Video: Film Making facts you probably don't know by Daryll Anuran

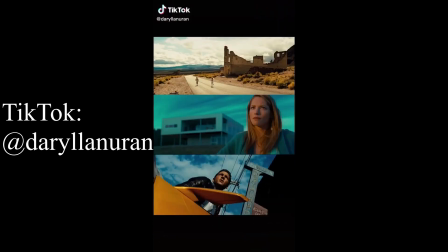495s
Filmmaking Facts That You Probably Don't Know Part 11 Have you ever thought that a lot of films and music videos look somewhat the same?
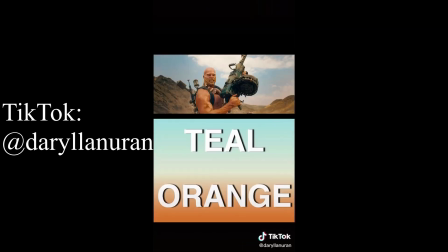502s
Well, that's because they probably have the same popular color scheme that is teal and orange. Teal and orange look good together because they're actually complementary. They're at the opposite sides of a color wheel. And the reason that it's so popular is because in color grading, it's actually one of the easiest color schemes to do.
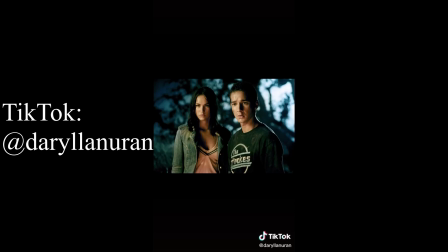517s
And that's because all of the skins of any actor or actress, regardless of ethnicity, actually has the hue of orange. Which means that to get the teal and orange look, you only have to change the color of everything in the scene that's not the skin into teal. Nice! Filmmaking Facts That You Probably Don't Know Part 12. When you see a brand show up in a big Hollywood film, even for just two seconds, there's actually a lot of things that are happening behind the scenes that involves contracts and rules. A good example for this is Apple. Apple has a strict rule that villains in movies are not allowed to use Apple products.
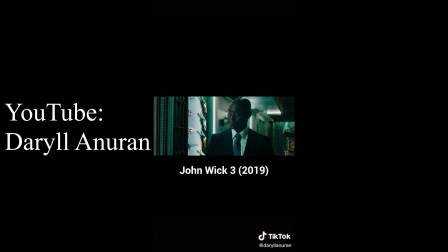548s
So if you're watching a movie and you're trying to figure out who the bad guy is, or if you think that a character is gonna turn into a bad guy and then that character uses an iPhone or any Apple product, spoiler alert, that character is not the villain. Filmmaking facts that you probably don't know, part 13. Filmmakers use different types of shot sizes to tell their story. They use a combination of wide shots, medium shots, close-ups, and sometimes even extreme close-ups. The closer the camera is to the subject, the more important it is for the story. If you see close-ups in films, it means that the filmmakers want you to look and pay attention to that thing, whether it's an object, an emotion, or a facial expression. But don't always be fooled because sometimes filmmakers can also use this technique to misdirect you. By using close-ups, they can make you think that something is important even though it's not that important. Which will misdirect you from something else that's more important. Nice! Filmmaking facts that you probably don't know part 14.
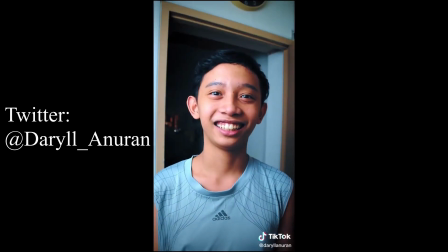597s
Shooting your subject's face at a wide angle will make his face look different from shooting his face far away but zoomed in. This is because zooming in with the camera will actually compress the image.
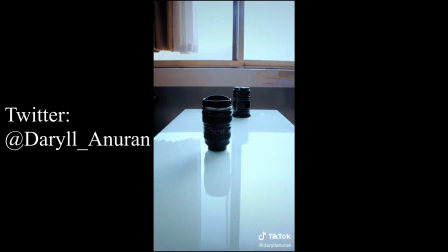606s
Which means that if you have two objects that are at separate distances from the camera, when you zoom in, these two objects will look like they're at the same distance.
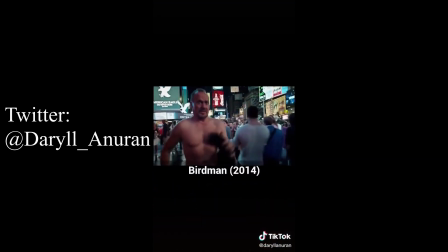614s
This is also why shooting with a wide-angle lens will make the image look like it's more spacious, but shooting with a lens that is zoomed in will make the image look like it's more compact. Nice! Filmmaking Facts That You Probably Don't Know Part 15 When lighting a scene, filmmakers actually care more about the shadows than they do about the light. Shadows are what shape the light, which in turn helps the filmmaker set the mood for the scene.
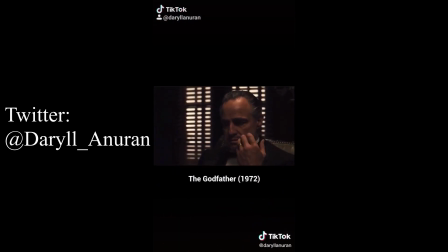635s
A light from the top will create shadows on the eyes, which will produce a mysterious and a hostile mood.
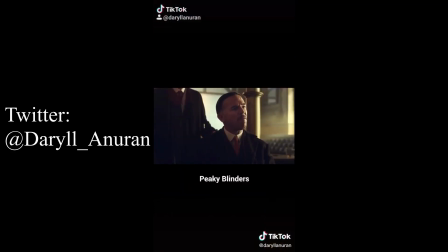640s
Shining a light from the side will produce a shadow that will cover the entire half of the face of the actor, which will set the mood of masculinity.
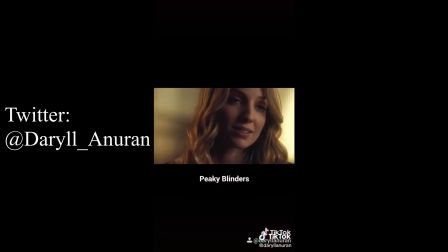647s
Shining a light 45 degrees to the face of the actor or actress will create a triangular shadow on one eye of the actor or actress. This is the most popular way of lighting a scene in film. Again, the shadows are what shape the light. In order for us to see the light, we must first look at the shadows. I'm so close to 1000 subscribers on YouTube. It would mean a lot to me if you click the link in my bio and check out my YouTube videos. Nice! Filmmaking Facts That You Probably Don't Know, Part 16 All of the films that we watch are all shot at 24 frames per second. Which means that for every second, there are 24 images that are shown at a rapid succession. To give the illusion of a moving image, or a movie. The more frames that are shown at a second, or the higher the frame rate, the smoother the movie will be.
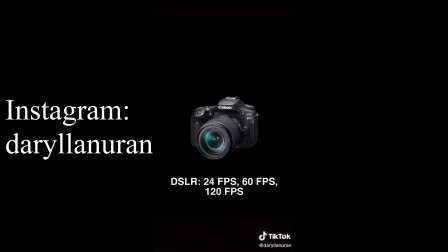684s
Now we already have the technology to shoot at 60 frames per second, or at 120 frames per second, or at 240 frames per second. But in films, we still use 24 frames per second. Now this is because back then, they were trying to find a way to lessen the costs of film. Now they found that 24 frames per second was the lowest possible number of frames to be used that is smooth enough to give the viewers the illusion of a moving image. Ever since this discovery, all films were just shot at 24 frames per second. And we just got used to the look of 24 frames per second. So whenever we see movies or videos that are shot at 30 frames per second like this or 240 frames per second, these videos are just too smooth for our brains to connect them to being cinematic films. Nice!
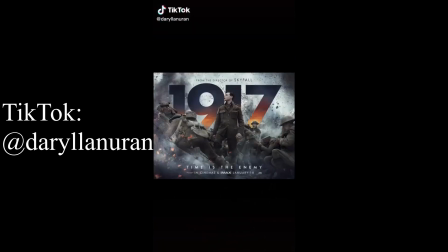724s
Filmmaking Facts That You Probably Don't Know Part 17 This year, the war movie called 1917 won the Oscar for Best Visual Effects.
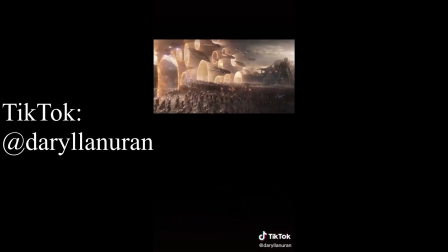730s
A lot of people were surprised because it won against the movies that are Avengers Endgame and Star Wars with spectacular CGI.
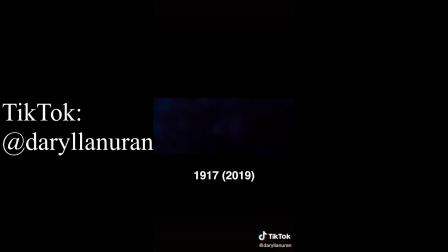736s
But the reason that 1917 won is because the entire movie was made to look like it was shot entirely on one single take, even though it was actually shot with multiple takes.